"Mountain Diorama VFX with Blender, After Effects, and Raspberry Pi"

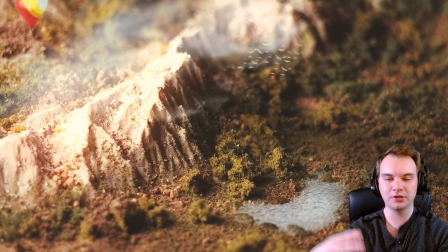(0:23)
So recently I wanted to do a project where I could combine live-action footage of a real-world diorama
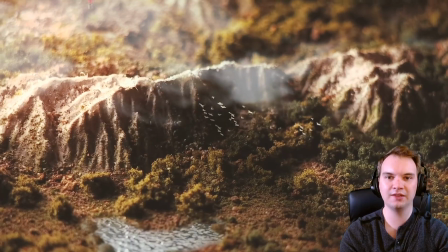(0:29)
with visual effects and CGI to enhance the imagery that you can get from footage of live-action dioramas.
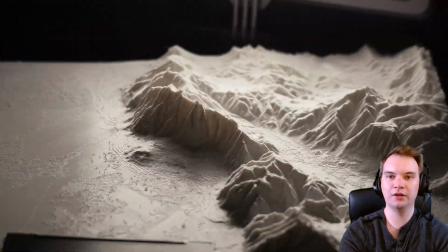(0:35)
So in this project I created a model of mountains, I 3D printed that model,
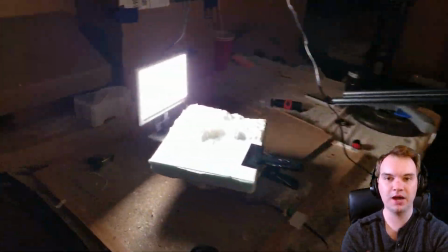(0:38)
I painted that model, then built a system using a stepper motor and a Raspberry Pi to spin that model around along with the light to keep the light stationary.
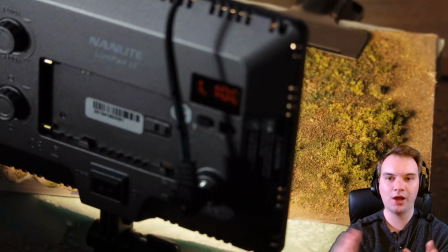(0:45)
And then I recorded the footage with a variety of different settings to give me some options,
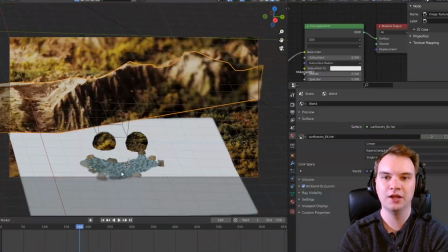(0:49)
and I started adding some 3D elements into the shot to make an ethereal-looking mountain shot.
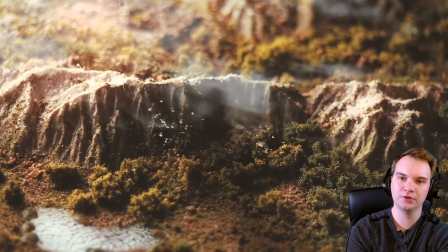(0:55)
So this is part diorama, part live action, and it's part CGI and visual effects. So in this video, I'm going to provide an overview of how this project got put together.
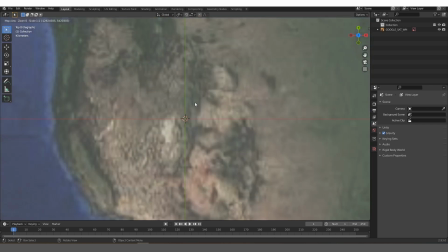(1:02)
To get our terrain data, I used Blender's GIS add-on. This allows you to access basically a Google Earth user interface, and I can select a random area,
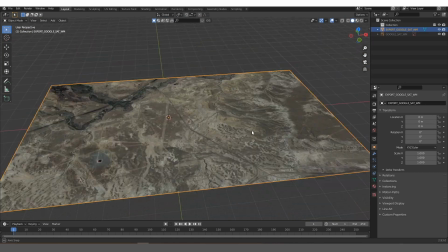(1:10)
and there you can see I just scrolled to a random place in the Midwest, and we have elevation data and we can create a mesh from it.
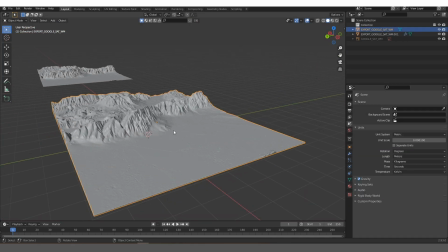(1:16)
Our mountains are from a random part of the Rocky Mountains and I've extended the scale on the z-axis to exaggerate the relief.
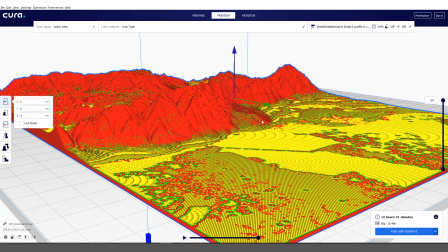(1:23)
Here it is in Cura, we are slicing it for 3D printing and you can see the density inside.
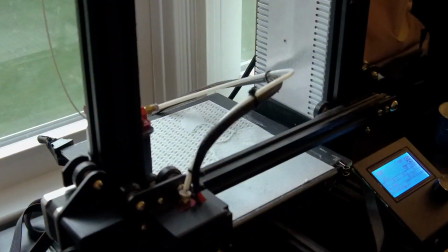(1:27)
It's not very dense because we don't need it to be but it's a big print and here's a time-lapse of it printing over about 14 to 15 hours on the Ender 3.
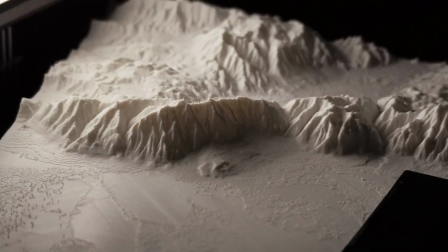(1:38)
Now our model was in pretty good shape coming right off the printer but you can see some stair stepping at the base of those mountains and some
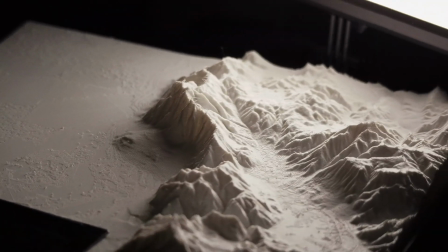(1:44)
residual filament at the top of those peaks you know some little hairs so I sanded it down and used Wooden Scenic's foam putty to fill in
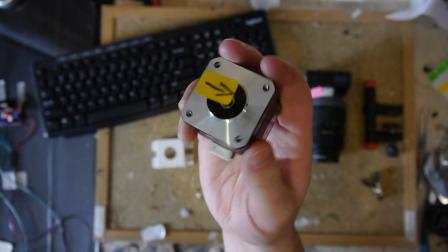(1:50)
those stair steps and imperfections. For our stepper motor I'm using a NEMA 17 bipolar stepper motor so this is pretty exact we can get some really good results and
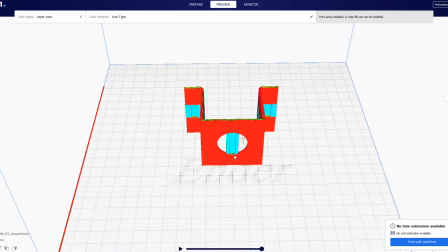(1:59)
this is a custom bracket that I modeled and 3d printed to hold the NEMA 17 so it's precisely measured so that it'll fit right over it and hold it
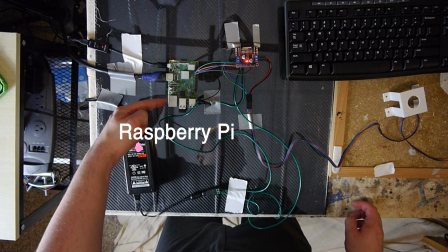(2:06)
to the table. A stepper motor needs to be controlled precisely because it works by turning magnets on and off so we're using the Raspberry Pi connected via GPIO pins to our stepper motor controller.
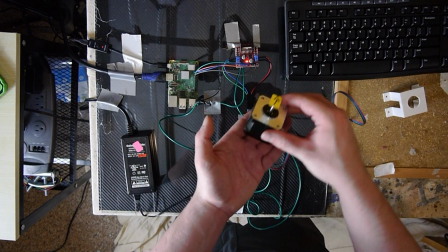(2:15)
So the Raspberry Pi is going to use a Python script to tell a controller when to send 12 volt
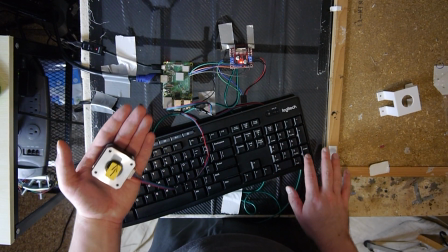(2:20)
pulses to the magnets inside of our stepper motor and that's how it moves forward in little pulses.
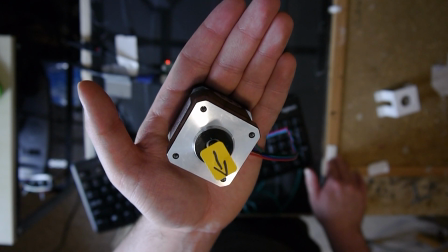(2:25)
So the Raspberry Pi is using Python to do that. Think of our L298N controller as the middleman between the Raspberry Pi and the motor.
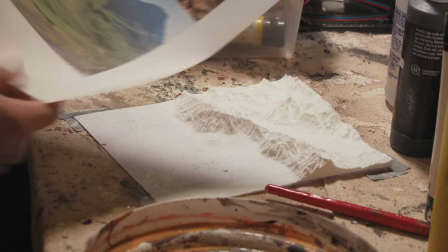(2:31)
And depending on the order in which we turn those magnets on and off we can move it either direction. So starting off painting our terrain I had some references but I ended up using just a gray base.
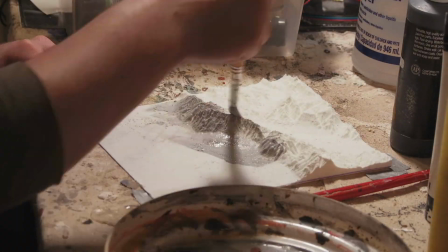(2:40)
So a light gray base evenly distributed across the mountains for a nice base rock color.
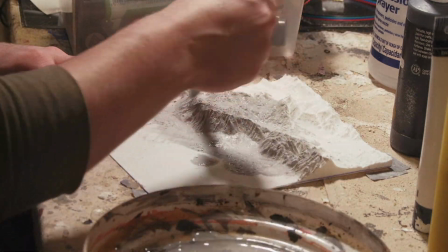(2:45)
Then I started to think about where sediment would collect.
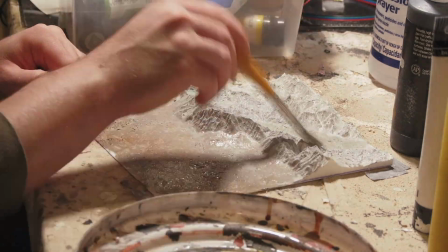(2:48)
So any flat areas or low-lying areas, I added some dark brown tones because those would be the more fertile areas where sediment collects.
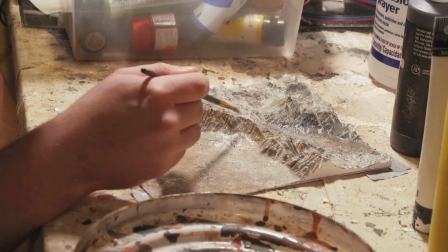(2:55)
Very early on, I started adding some lighter colors to the tops of the mountains to represent snow and ice.
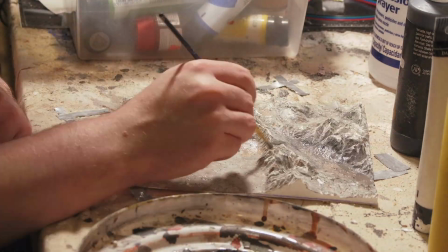(3:00)
I started to work in some green to depict where different foliage would be, different color greens and things of that nature.
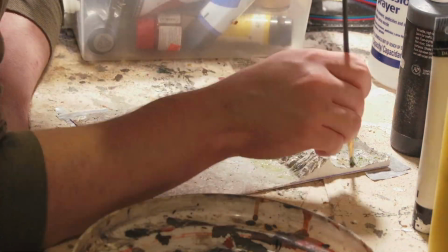(3:05)
I also used a variety of Woodland Scenics products for this project. mainly foliage, fine foliage,
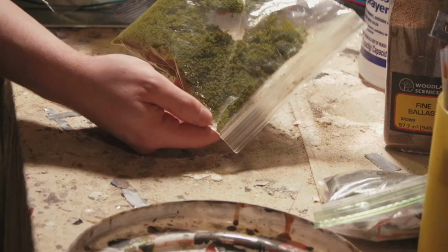(3:11)
fine turf, and some snow, and some ballast, and I started to work in these elements very slowly.
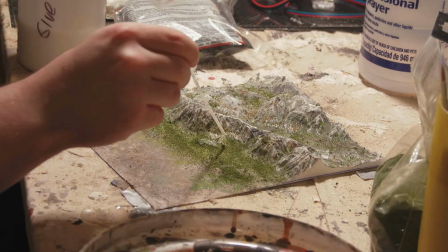(3:17)
I started by sprinkling some fine turf, some fine green turf over the lowlands, and I'm securing it with a glue dilution,
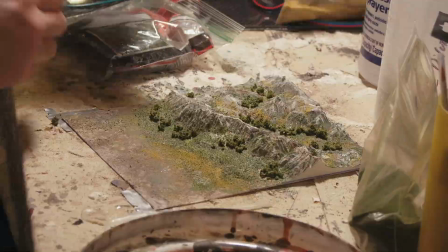(3:23)
and the goal here was to make sure that lighter foliage existed where less water would be naturally in the environment,
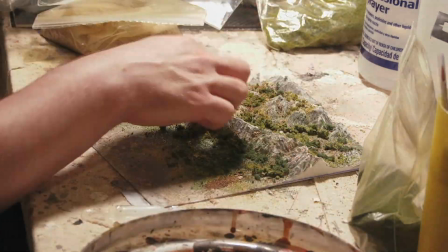(3:31)
and darker foliage would be where there is more water. I also used a grout and soil mixture for the base terrain texture, and some lighter Woodland Scenics turf as needed.
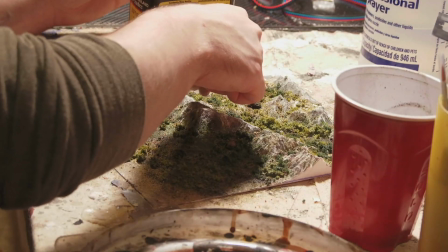(3:41)
The peaks of the mountains got some white acrylic paint and some Woodland Scenics snow and some Woodland Scenics realistic water and water effects for the tops of those mountains.
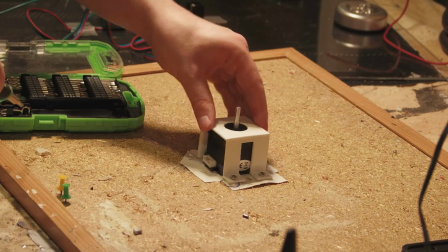(3:53)
So here I am securing the Nevis 17 with that custom bracket I mentioned earlier. The stepper motor moves in steps so it's important to keep it secure.
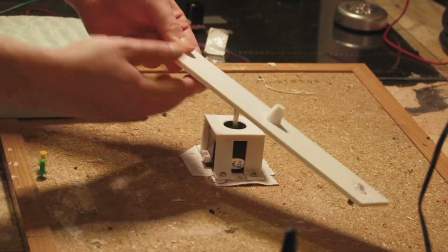(4:00)
Here's a custom printed piece that I also modeled.
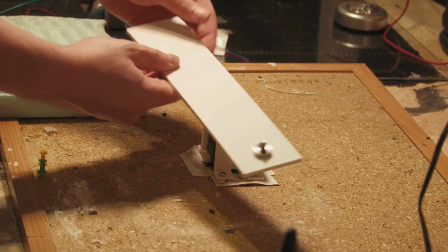(4:03)
It's very dense 80% infill so it's basically a solid piece of plastic and a metal tripod thread on one side that's hot glued in there.
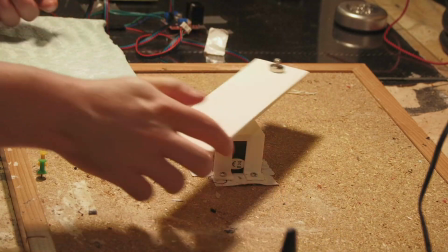(4:11)
I precisely measured and tapered the hole in this piece so it would perfectly fit the NEMA 17 shaft.
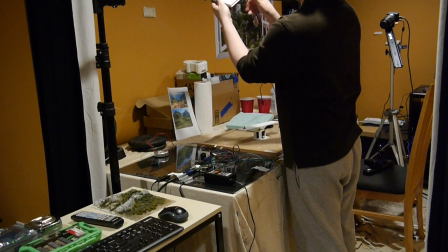(4:15)
I'm using the Nanlite LumaPad 11 for this project. It's a nice lightweight small LED panel and it fits right onto our tripod thread as you can see there.
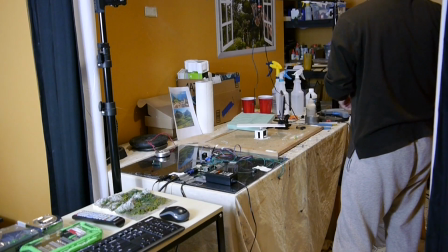(4:23)
Doesn't put too much weight on our stepper motor and with a counterbalance it'll work perfectly. You can see how nicely it moves right there.
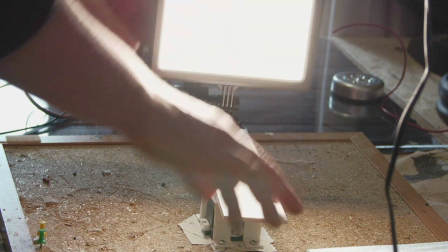(4:30)
This is what it looks like turned on. I'm using the warmest light setting available.